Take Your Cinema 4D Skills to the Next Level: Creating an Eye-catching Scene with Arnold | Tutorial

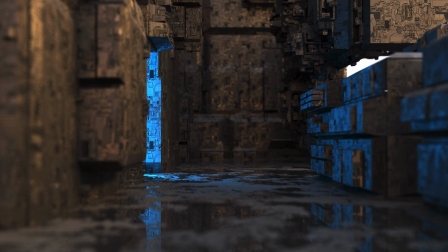0:00 In this video, I'm going to show you how I made this scene setup. I started with adding my ground.
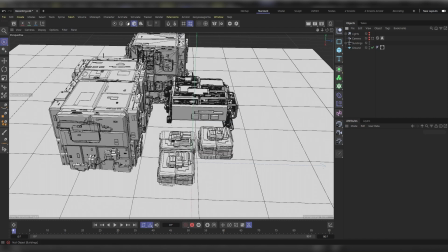0:08 It's just a normal plane. And then I started adding my buildings right here.
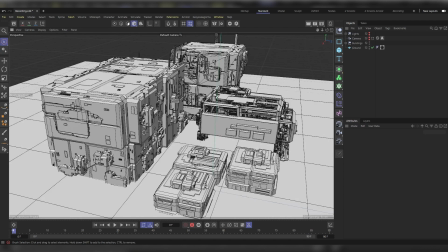0:14 It's a science fiction bag, but you can actually do them by yourself. It's just some simple extrusions here and there, as you can see.
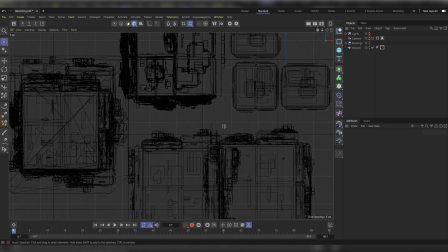0:25 After setting up my layout like this, I was intending to put my camera right here
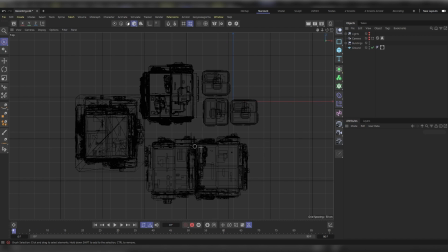0:31 so that there would be a doorway around here that would be emitting light this way.
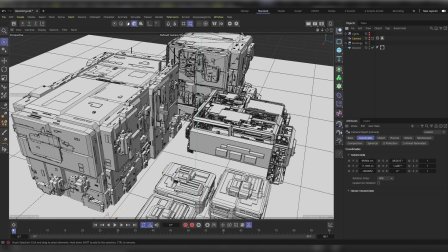0:40 That's what I had in mind. So after arranging my buildings, I added my camera.
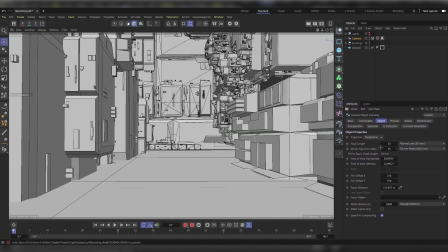0:47 I only adjusted the focal length. Instead of 35, I used 50. And on the Arnold tag, I enabled the depth of field. I used a 4 for the f-stop value.
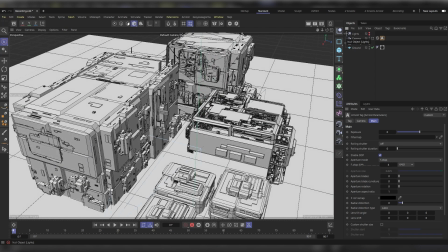1:03 After doing so, it was the time to add my lights to the scene.
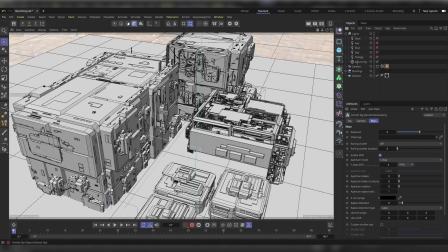1:09 I always like to start with adding my ambient light first thing.
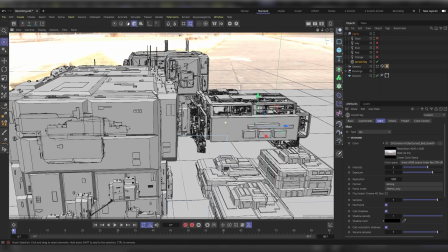1:13 So I added a sunset like HDRI.
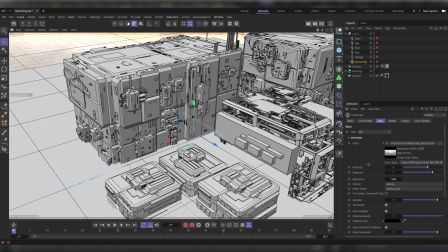1:20 Then I adjusted its intensity and exposure to match what I need.
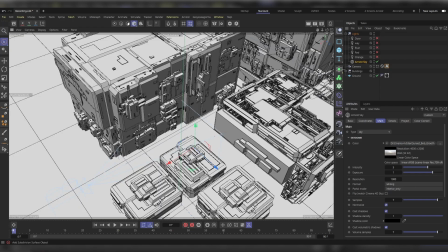1:25 Then I started adding quad lights around the alleyway,
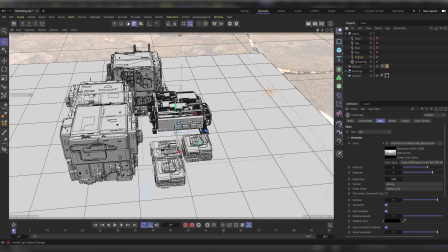1:32 starting with this orange-like light from here.
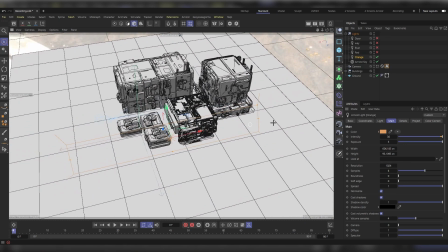1:37 I made it bigger in the width so that it covers the whole area and adjusted its intensity and exposure.
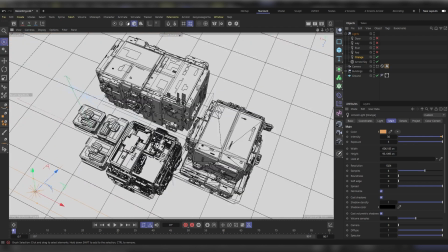1:49 Then for this part around here in this alley, I just added some red lights
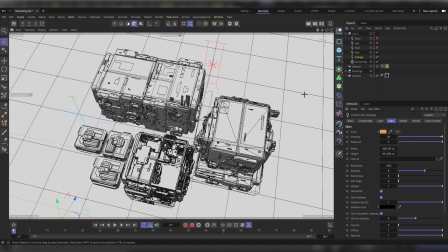1:55 to add some kind of rim light around here. For the back part behind the camera, I added a blue light
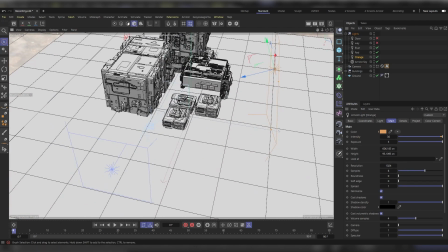2:05 to make things even shinier around this part.
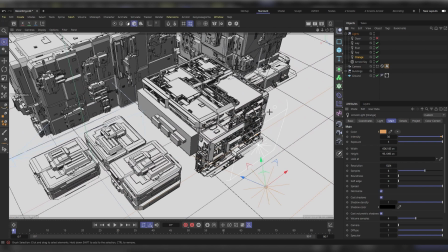2:12 For this specific building, I tried adding some quad light to light up this area inside
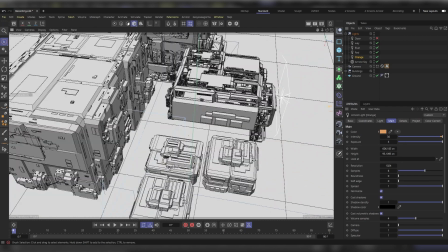2:19 the building itself so that we can see the effect of that light on the other side.
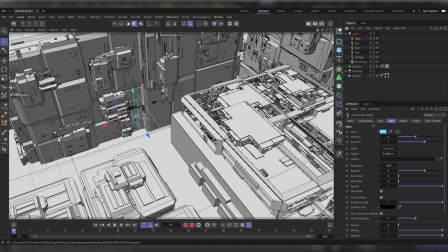2:25 And then I added my doorway light and made it a blue gold color.
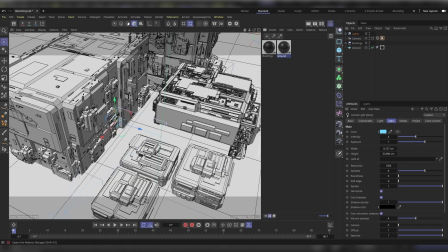2:31 Now let's talk about the material that I have used. I only used two materials in this project. First one, I used it for the buildings.
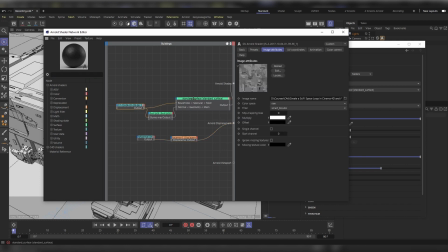2:47 It's just a simple material. I just added a GS displacement map. I used it in the specular roughness channel, and then I added a bump 2D node and then attached that to a normal in the geometry section.
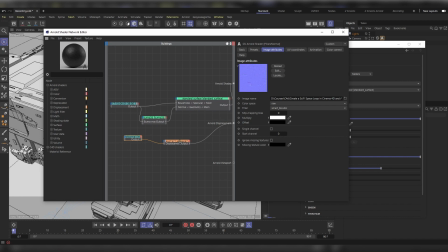3:06 And then I used its normal, then attached it to a displacement map, adjusted its value, and then connected it to the Arnold displacement node.
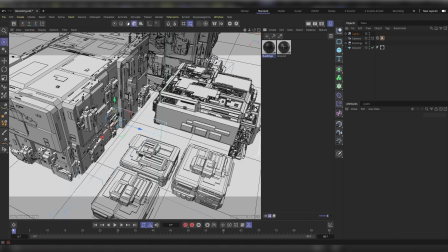3:17 For the second material, I used it for the ground.
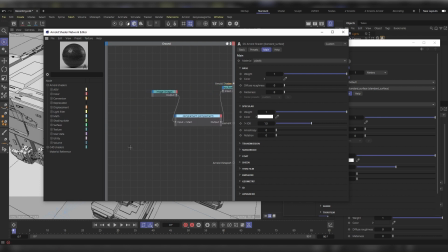3:21 It's almost the same technique, although that I used this scratches right here. It's a BNG. Attached it to a complement node. Basically, it inverts the black and whites in this image.
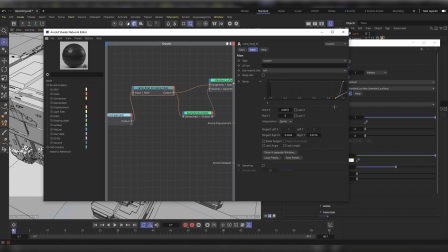3:39 Then I attached it to a RAM floating node and then adjusted its values like so. Then, as I did before, I just attached this RAM float node to the specular roughness and added a bump 2D map
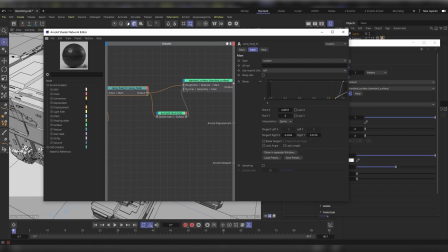3:58 and connected it to the geometry section. And that's it for the materials.
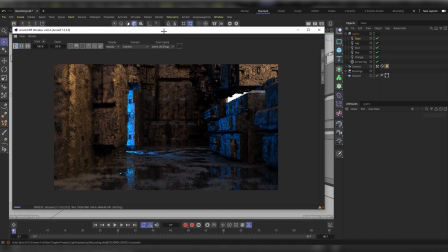4:04 Now let's check on each light contribution in the scene.